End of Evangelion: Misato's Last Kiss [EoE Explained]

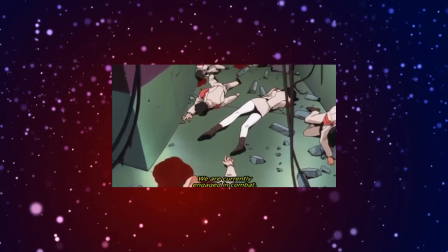The corridor shows bodies piling up while the JSDF is being authorized to execute non-combat personnel.
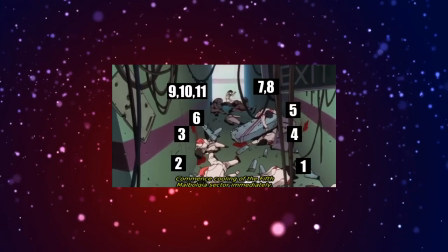Take a look at this shot, around 11 bodies are shown, but you cannot see their faces, it is not necessary, because we don't know who these characters are, nor their names.
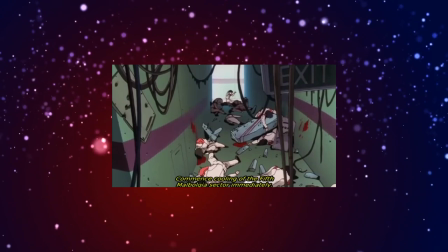The importance here is to make the audience feel compassion for the fallen, regardless of each person individuality.
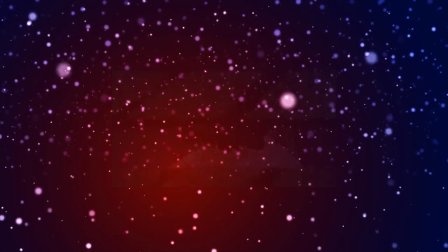We follow up with the hero of the story,
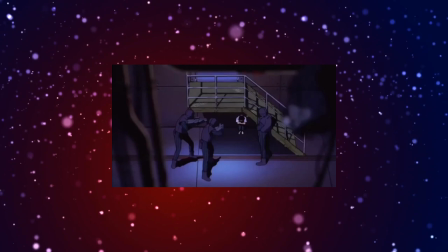Shinji, who has lost all will to live at this point, only reacts to a bullet hit in the stairs.
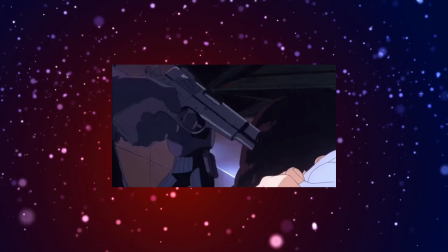He doesn't try to run, he doesn't cry with a gun to his head. He understands that this is a punishment for what he did to Asuka, for what he did to Kaoru.
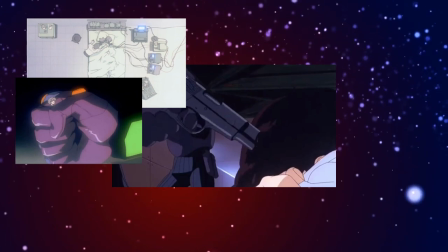Let's put this into perspective to add to the immersion. After Shinji killed Kaoru, he tried to find an acceptable justification.
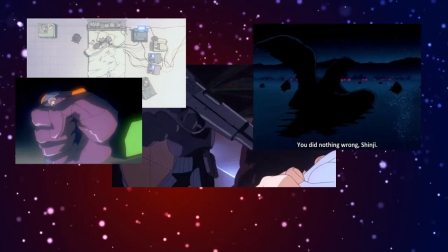In the aftermath, Shinji looked for Misato for it. She only said that he did the right thing. But this was not enough for him. He got lost in his emotions and thus tried to reach Asuka, who was in a worse position than he ever was.
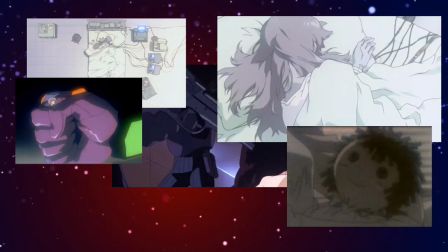Asuka, like Shinji, lost her mother, and it can be argued that the two of them were witness of their own mother's death. But you would agree with me that for Asuka was worse, as for she had to suffer through her mother's madness, rejection, and suicide.
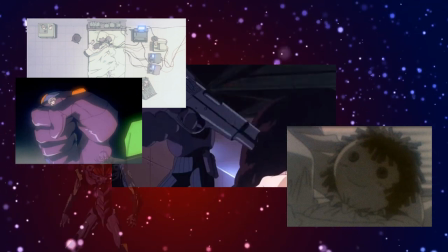Shinji nevertheless fought longer and more than Asuka in an Evangelion unit.
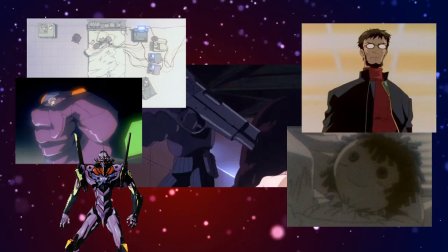His father's rejection was always haunting him, but many times he used it as a motivation to move on. On top of it, he had to witness how his beloved Rei died for him.
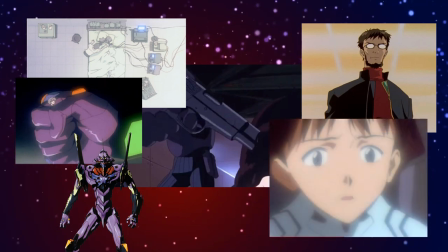When Shinji reached out to Asuka at the beginning of the film, he did something terrible. And now, adding all these events together, Shinji feels he deserves punishment. He doesn't seek it, he just waits to come. And it seems that it finally got to him.
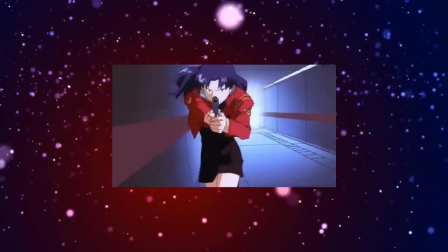But then Misato appears in one of her more glorious moments in the entire story,
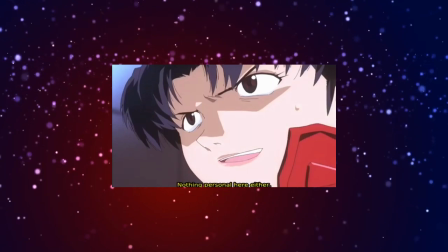as the badass that she is takes all the hostile forces by herself and executes the last one.
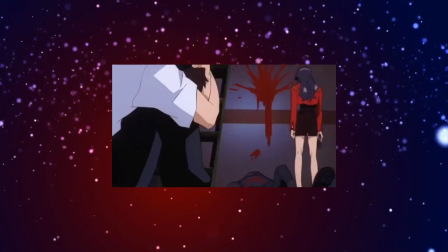Misato is in pain, she is suffering, but she is also angry for what is happening and what will happen.
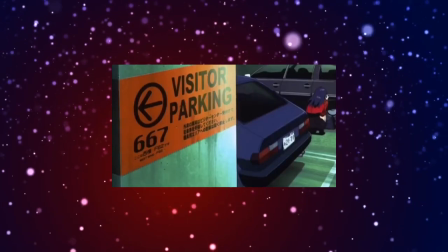She takes Shinji to the parking garage. Notice how there is blood everywhere.
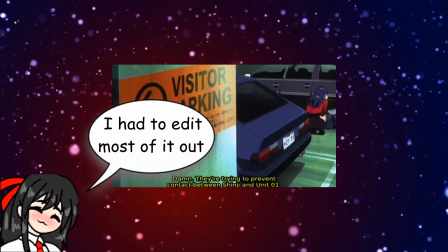This let us know that it doesn't matter where you go in this facility there is nowhere to hide.
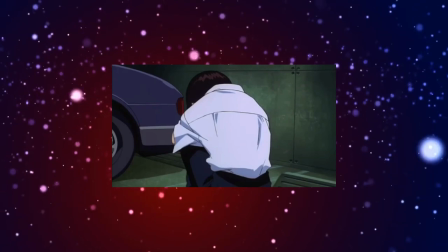Misato then gives Shinji a choice. Ask him if he wants to pilot the Eva or run away.
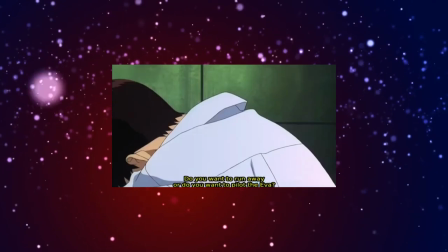At this point Misato knows that everyone is going to die somehow. However, you get to choose the way you die, just like Kaoru did.
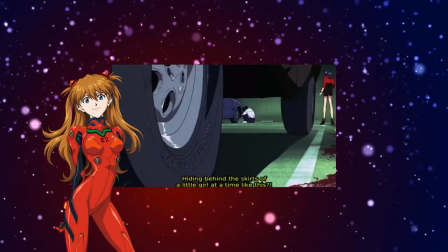Then Shinji asks for Asuka's help. But why? Why this obsession with Asuka, who is sedated when Misato is right there? Well, the answer is that Asuka never let down Shinji.
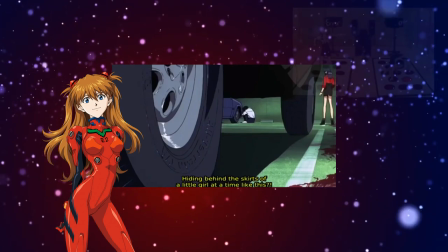Yes, she mistreated him and underestimated him,
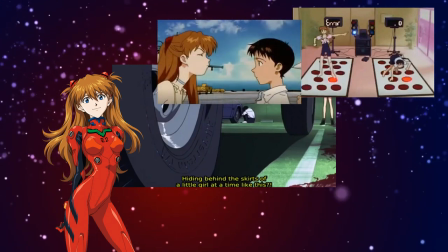but not a single time betrays Shinji the way that every other character in the story has, including Gendo, Misato, and even Kaoru. In his head, Shinji sees Asuka as the true heroine of this story.
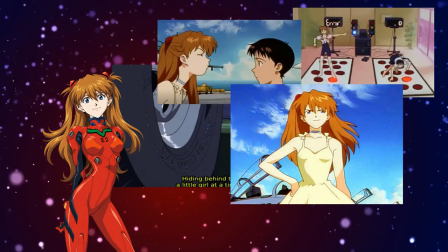Shinji never witnesses Asuka's desperation, depression.
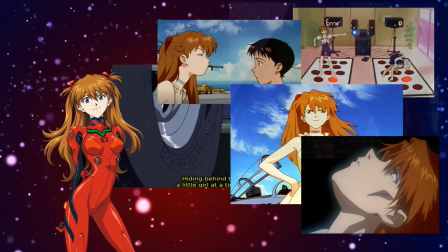He thought as Misato said that Asuka was having her first period and it was just a mood change,
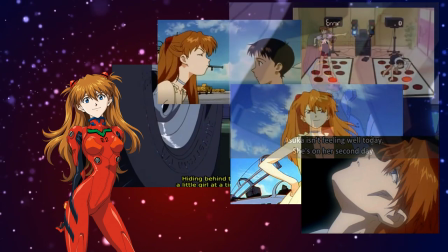and later on he was way too busy with Kaoru.
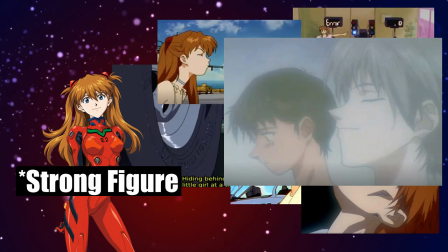He doesn't completely understand why this strong figure could have ended up helpless in a bed.
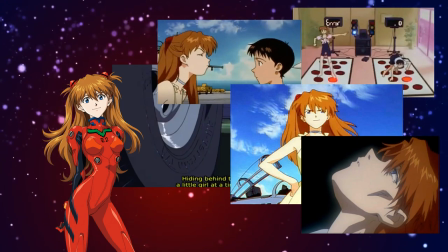It's very surreal. Anno might have done this intentionally, once again, to portray Shinji as the audience, and what the audience wants.
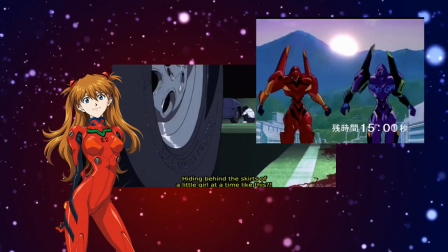That strong heroine from the beginning of the story to come, reunite with Shinji, revitalize him and together save the day.
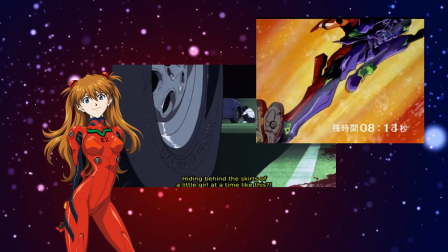And because the audience once again doesn't get what they want, they cry.